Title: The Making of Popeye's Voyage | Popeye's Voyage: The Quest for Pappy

He's a sailor, and the show was taking place on water. CGI, water sometimes can be very complicated.
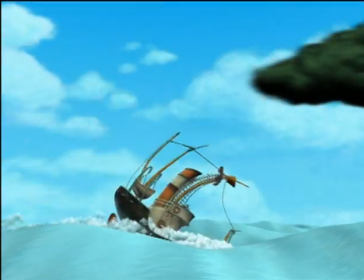(8:30)
My old friend, water. Yeah. Water is incredibly difficult, just in the fact that it's always moving,
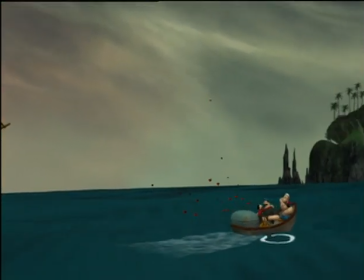(8:39)
and when you interact with it, that movement has to stop and change because something's come into that space. And we didn't want to have realistic looking water in any case, because if you throw real reflective,
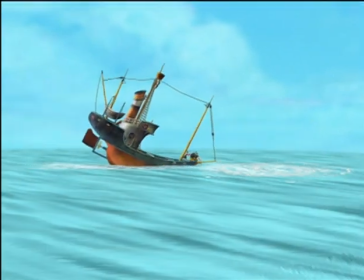(8:52)
depth-faded, splashing water into a show that is this stylized, it will look completely wrong.
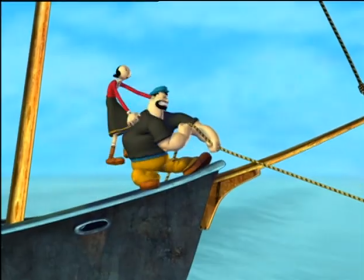(8:58)
And so what we settled on was sort of a painted look for the ocean.
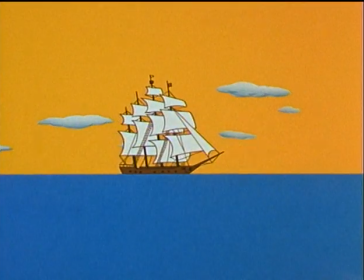(9:02)
Again, harkened back to the very simple way that they had done the oceans in the old color cartoons. Yes, we always start with the voices, and the more energy that comes into the voices, the better it is, and the animators listen to the voices over and over again.
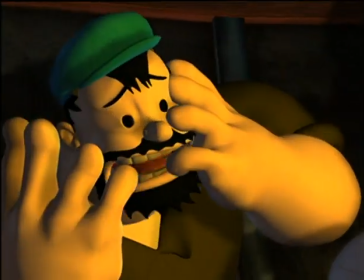(9:23)
One of the challenges we've found with a lot of our Popeye characters is the fact that we don't have the normal human type eye with the whites.
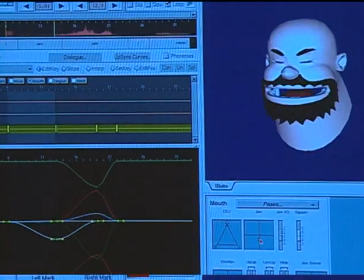(9:31)
So what we had to do is we had to animate the mouth first instead of the eyes first, and try to get as much emotion through the mouth as we can to make up for the lack of the eyes.
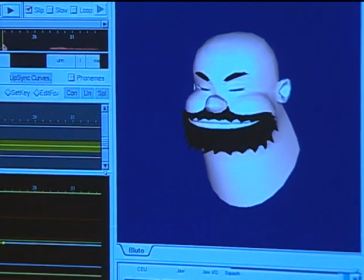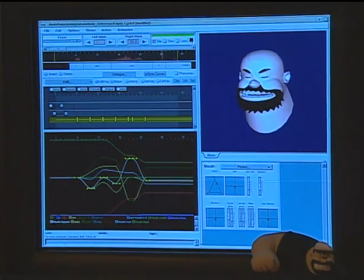(9:47)
And that's pretty much what we do for every word we go through.
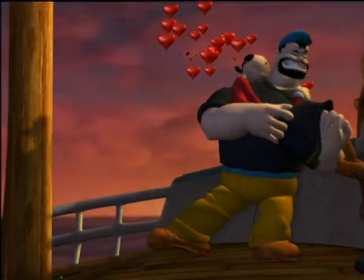(9:53) I am. I don't know what you saw in the little pipsqueak anyhow. Who's just calling a pipsqueaks, Pluto?
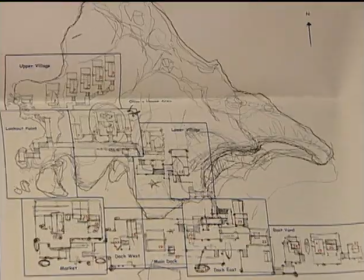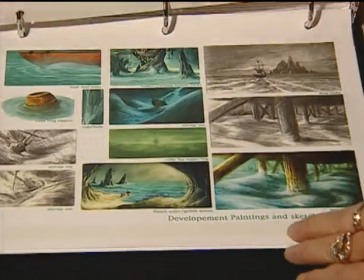(10:07)
For my money, Popeye is the most interesting and exciting character from animation history.
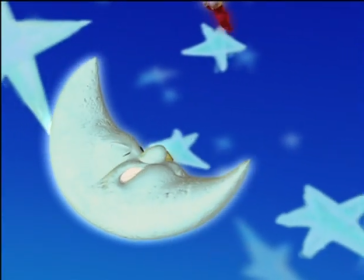(10:13)
To be involved with a part of Popeye's incredible history as an animated character was just a real honor for me.
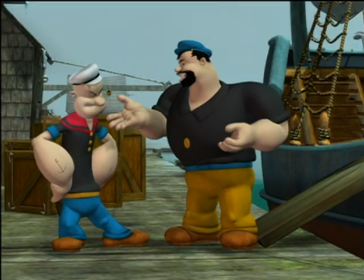(10:21)
I think in a way, this is a much smarter update of Popeye.
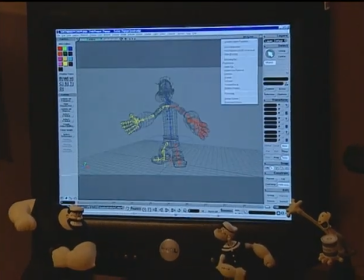(10:26)
By staying in the world of animation, I think more true to the Fleischer's vision. It's the ultimate joy, because I'm sitting there, I'm going, I used to watch this every single day when I was a kid.
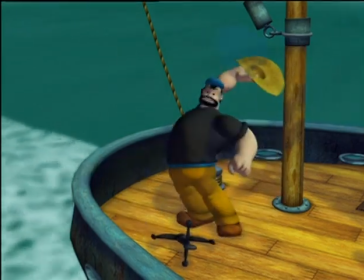(10:37)
And now I'm actually playing one of the characters that I loved. Cartoons don't know any boundaries or borders. You can do anything in them that you couldn't shoot on film.
Well, blow me down.
He eats his spinach.
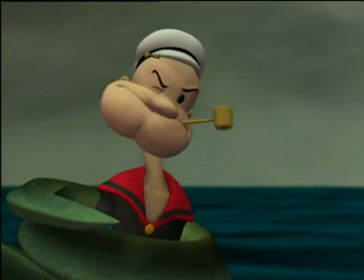(10:49)
How can you go wrong with that? He gets his protein, you know, in these days where everything's low carb, he gets his spinach, he gets strong. It's a positive message for the kids. It really just shows the strength of this property and how he stood the test of time of almost 7 decades of animation,
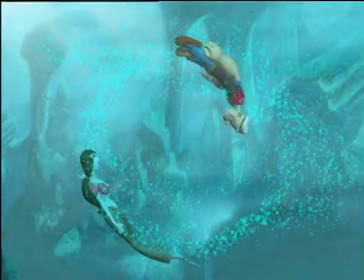(11:04)
and he could still work in a new medium and thrive in it.